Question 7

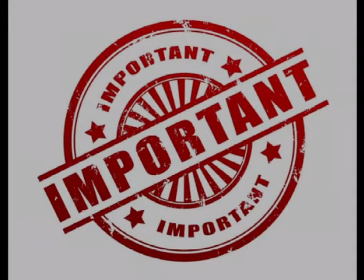0:03 My preliminary task was a vital exercise to prepare me for the main task ahead.
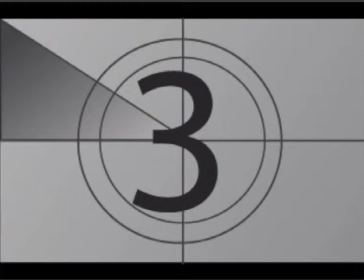0:08 It taught me 3 crucial rules of filming, these being the 180-degree rule, match on action, and shot reverse shot.
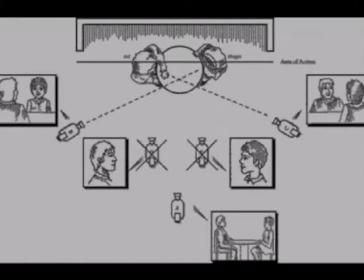0:15 The 180-degree rule dictates that the camera can move along an arc on one side of the scene.
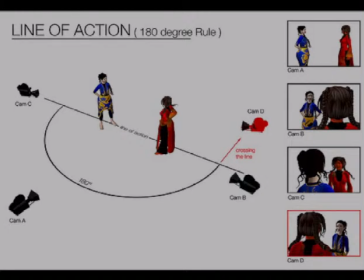0:20 If this rule is broken, it can cause continuity discrepancies and confuse the audience. The 180-degree rule can be demonstrated in this scene of my preliminary task, where my 2 characters are talking.
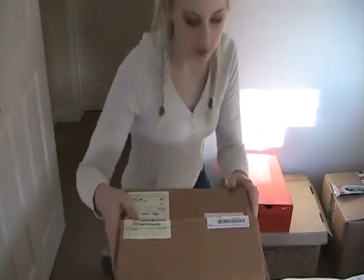0:33 In my opening sequence, I applied this rule when my protagonist is in the bedroom, interacting with the objects.
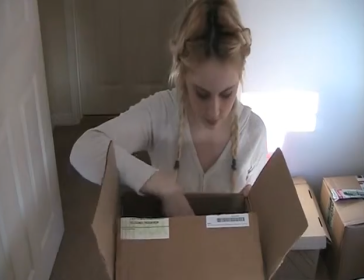0:38 You can see I never film a shot from the window side of the room, as not to break the 180-degree rule.
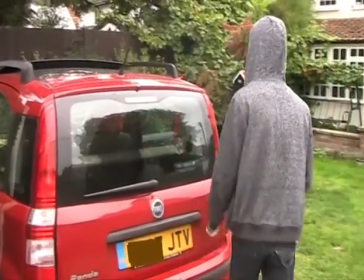0:44 My preliminary task uses match on action over 2 shots, this being character 1 walking in and sitting down, or either of the characters shutting the boot.
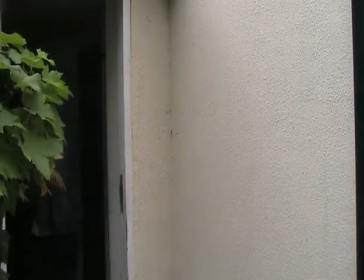0:53 Although these shots were 2 entirely different ones, the editing made it seem seamless and continuous actions.
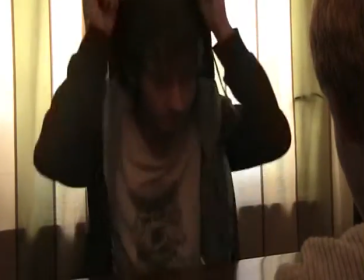1:00 I used this in my opening sequence when my protagonist placed down her orange box to rifle through one of the previous owner's boxes.
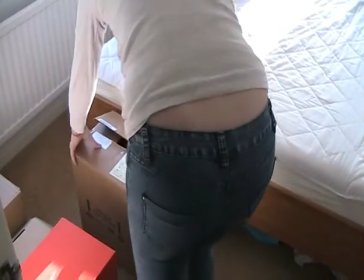1:08 Again, over 2 shots, the action is presented to be continuous and natural.
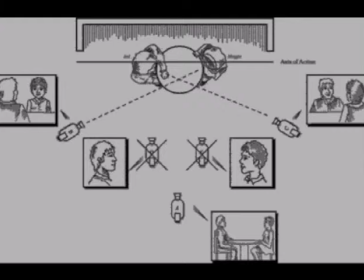1:13 A shot reverse shot is usually used between 2 characters or a character and an object, but there are many other uses for the technique.
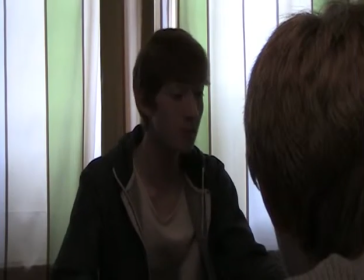1:20 In my preliminary task, I utilize this technique when the 2 characters are conversing.
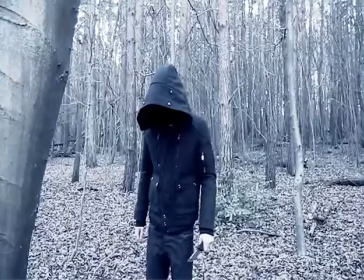1:25 It's similar to how I use it in the opening sequence when my cultist is sacrificing the man.
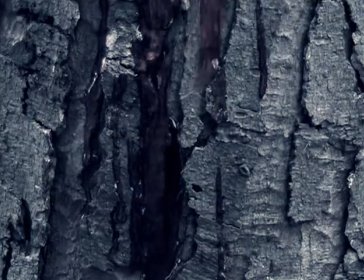1:31 It goes from a shot of the cultist, then a reverse shot, so we can see what the cultist is walking to, that being the sacrifice.
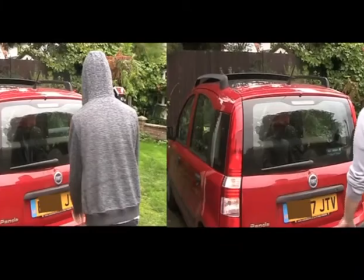1:38 In my preliminary task, 2 of my shots had my car license plate in view. As this could cause privacy problems, I did a very shabby job of blurring the number plate, which did impact on the atmosphere.
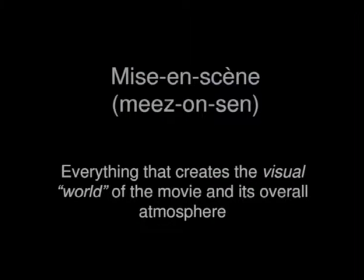1:49 This taught me a vital lesson in mise-en-scene. As a result, in my opening sequence, I organised all of the areas I was to be filming in the house.
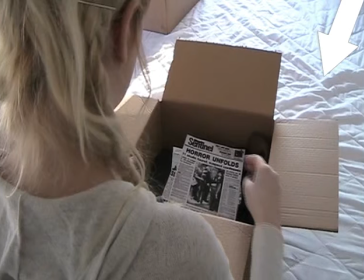1:58 This included stripping the bedroom of sheets, wall hangings, furnishings, and anything I didn't want to have in the shot.
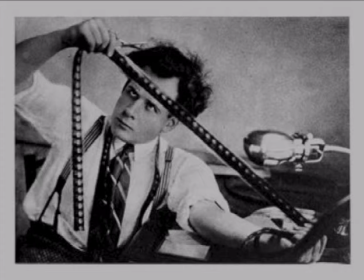2:05 Not only does this help greatly with editing, but it helps sustain the atmosphere of the film, as there's no unusual objects that shouldn't be there for the genre.
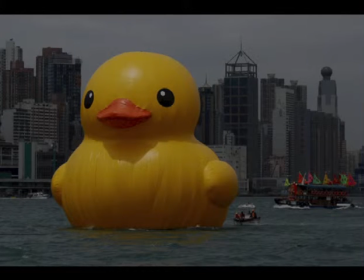2:14 Another valuable lesson I have learned is the importance of planning.
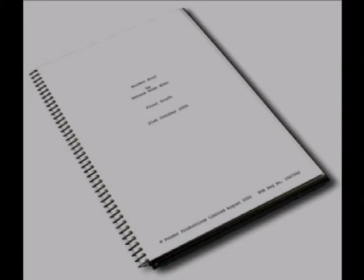2:17 Without a detailed script, my preliminary task ran me and my actors several hours over schedule.
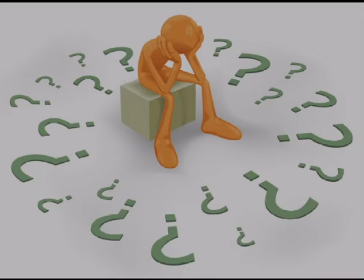2:23 This was mainly as a result of confusion over my storyboard and poor planning.
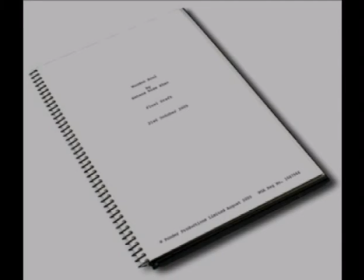2:28 My opening sequence showed me that with a script and a consultable storyboard, the filming process can be more fluent and efficient, saving everyone time.